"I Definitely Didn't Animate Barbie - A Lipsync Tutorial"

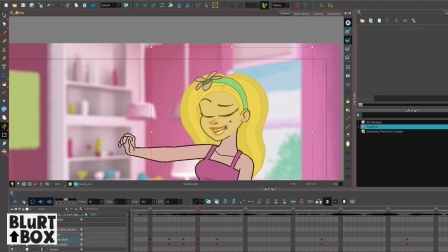8:28 So yeah, adding some breakdowns and keys in your pose stage is a great way to sell how you're getting from one pose to the other.
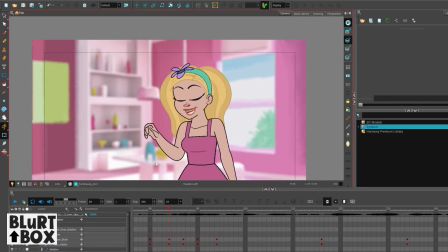8:38 So you can see here in this action, I'm working out Barbie's arm coming up and she's looking at her fingernails. I'm trying to work out some arcs and some drag and some breakdowns and some slow in and slow out.
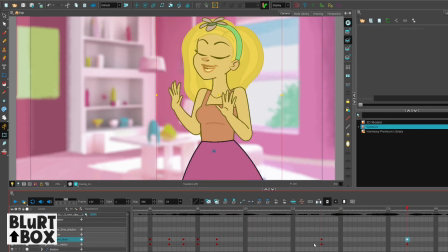8:50 Mostly arcs. Well, not mostly arcs, all of them together actually. But I do like nice bouncy arcy animation.
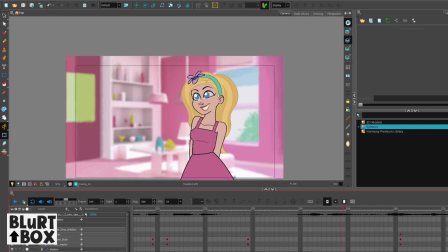8:59 That's what I like to do. So here's a good example of using eyes as a way to sell an expression.
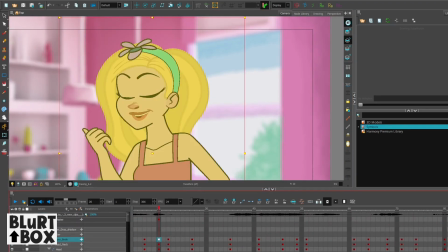9:06 I'm trying to make her as adorable here as possible, and having that one eye screen right on the bottom there kind of curve up.
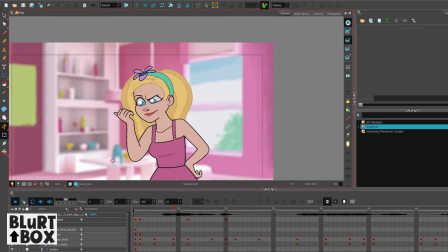9:15 I think that really sells adorableness. The adorable meter is going off the scales. Okay, moving on.
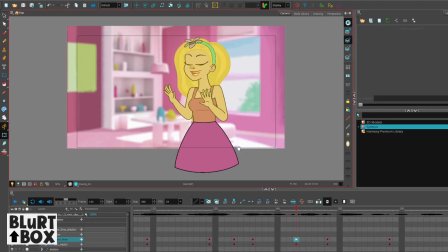9:26 Okay, so I'm working out this part now where she's kind of going side to side, talking about her party she's going to have, and I'm going to add some drag on her hands.
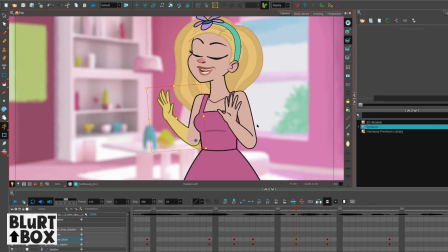9:33 She's kind of talking with her hands a lot. I saw an interview with Margot Robbie.
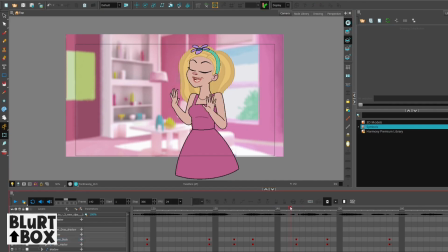9:37 She was talking about how she got a gig, just a minor gig, on a Scorsese film, and she was using her hands.
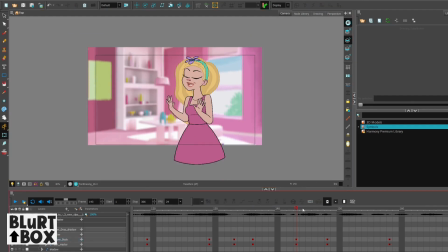9:44 It was Wolf of Wall Street, by the way. She was using her hands to sort of fit in with the character, so I kind of took that and I applied it to Barbie, even though it doesn't really kind of fits the character.
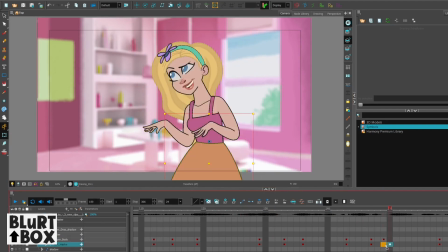9:55 I don't know. I like it. Using your hands in acting is a great way to sell your character and to give it life. So that's what I'm doing here. And she's going to go back and forth And when I'm doing that, the hands are going to drag, head's going to drag.
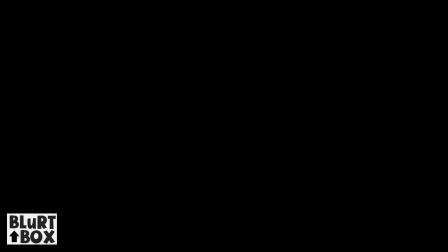10:09 I'm going to drag the hair as well, and they're going to be on arcs. So to really sell the adorableness,
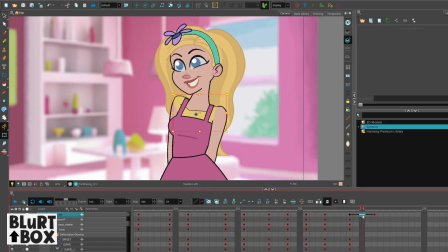10:15 I'm going to have Barbie come back after she's done a little speech, and she's going to arc up into a pose,
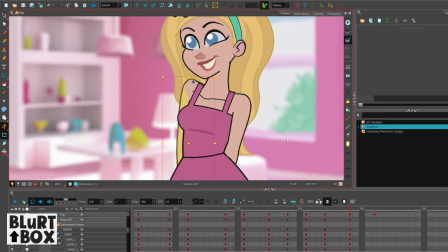10:22 smiling and all that stuff, and I'm gonna give her a little shoulder shake that eventually get less and less as she gets higher to the top of the arc,
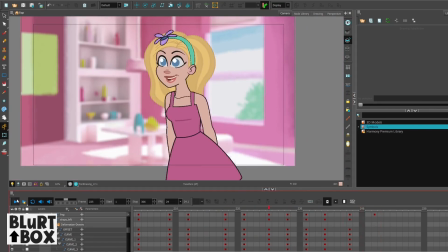10:31 and then she stands there and Ken says whatever, and yeah, I think it looks pretty good.
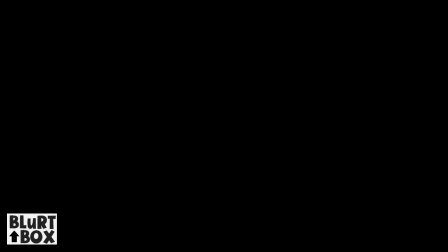10:38 Moving on. Okay, so this is what the keys look like so far, and then we'll move on to tweening.
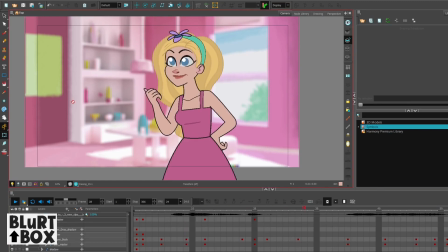10:44 Hooray! Hey, Barbie. Yeah, Can I come to your house tonight? sure. I don't have anything big planned, just a giant blowout party with all the Barbies and planned choreography and a bespoke song. You should stop by. So cool. Yeah, okay. Bye.
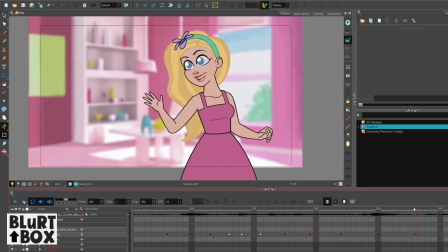10:59 She gives a little wave and then she exits screen right. Okay, let's get a move on. Let's start Tweens.
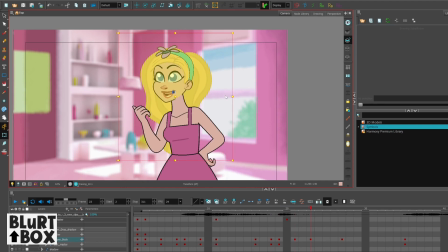11:06 So I've worked out the wave. I've also worked out most of the movement with the keys, and Tweens at this point are pretty easy because I've figured all the movement out,
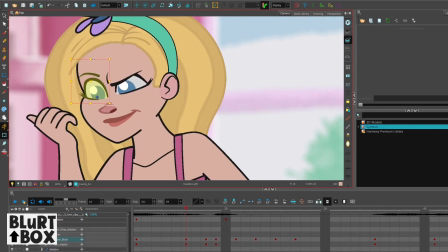11:15 and I'm just filling in the gaps, and then I'm really tightening stuff up,
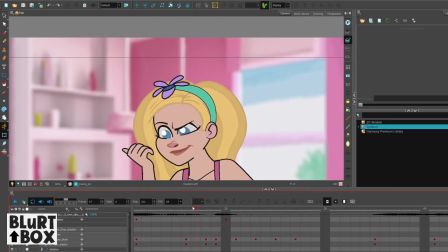11:20 getting some nice slow in and slow out, and pushing arcs just a bit more,
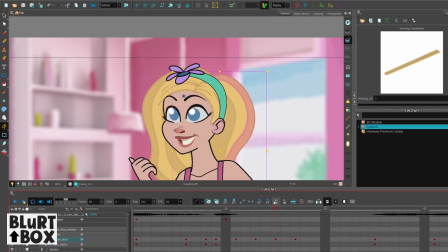11:25 just squeezing a bit more out of that, and then I'm gonna do the hair and the lip sync.
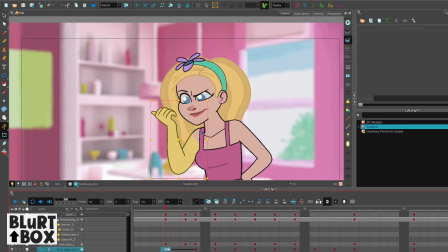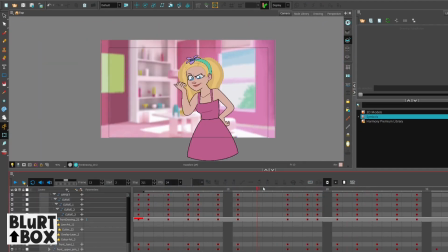11:38 So the tweens in this scene will mostly be on 2s. I'm also going to have a couple of the breakdowns on 1s just to sort of make the action a bit quicker in spots. Cheating it, that's fine. I like 1s and 2s in an action, it kind of makes it fun.
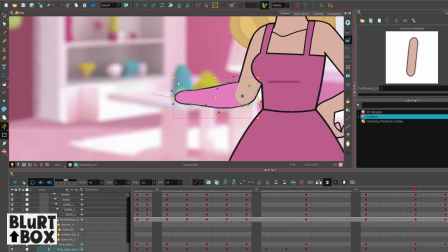11:53 I suppose it's not really cheating if you have 1s and 2s in a scene.
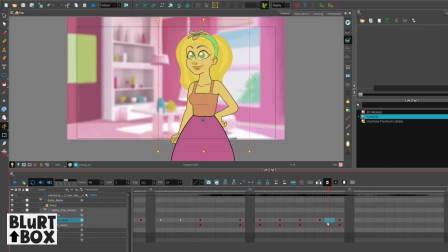11:59 My professor years ago told me
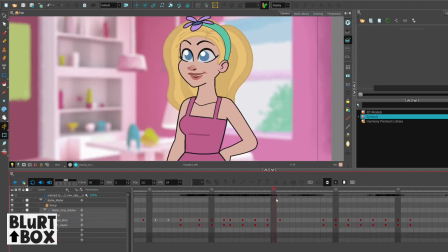12:03 in art college that having some parts on 1s, you're kind of cheating spacing. I don't really agree with that, but you know, he has his own philosophies.
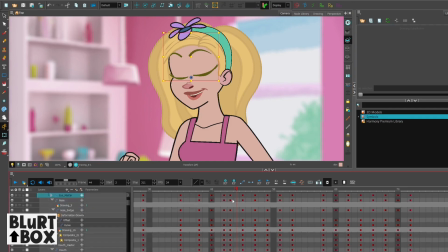12:15 So yeah, I'm just going through and I am sorting out all the in-betweens,
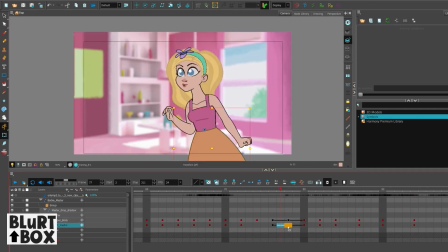12:20 and then I eventually change the model to Barbie significantly.
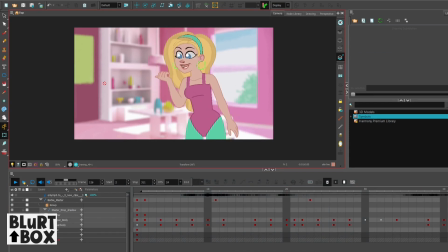12:28 Actually, I get rid of the dress and I change her palette a little bit. Her clothes are different colors, and she has leggings on.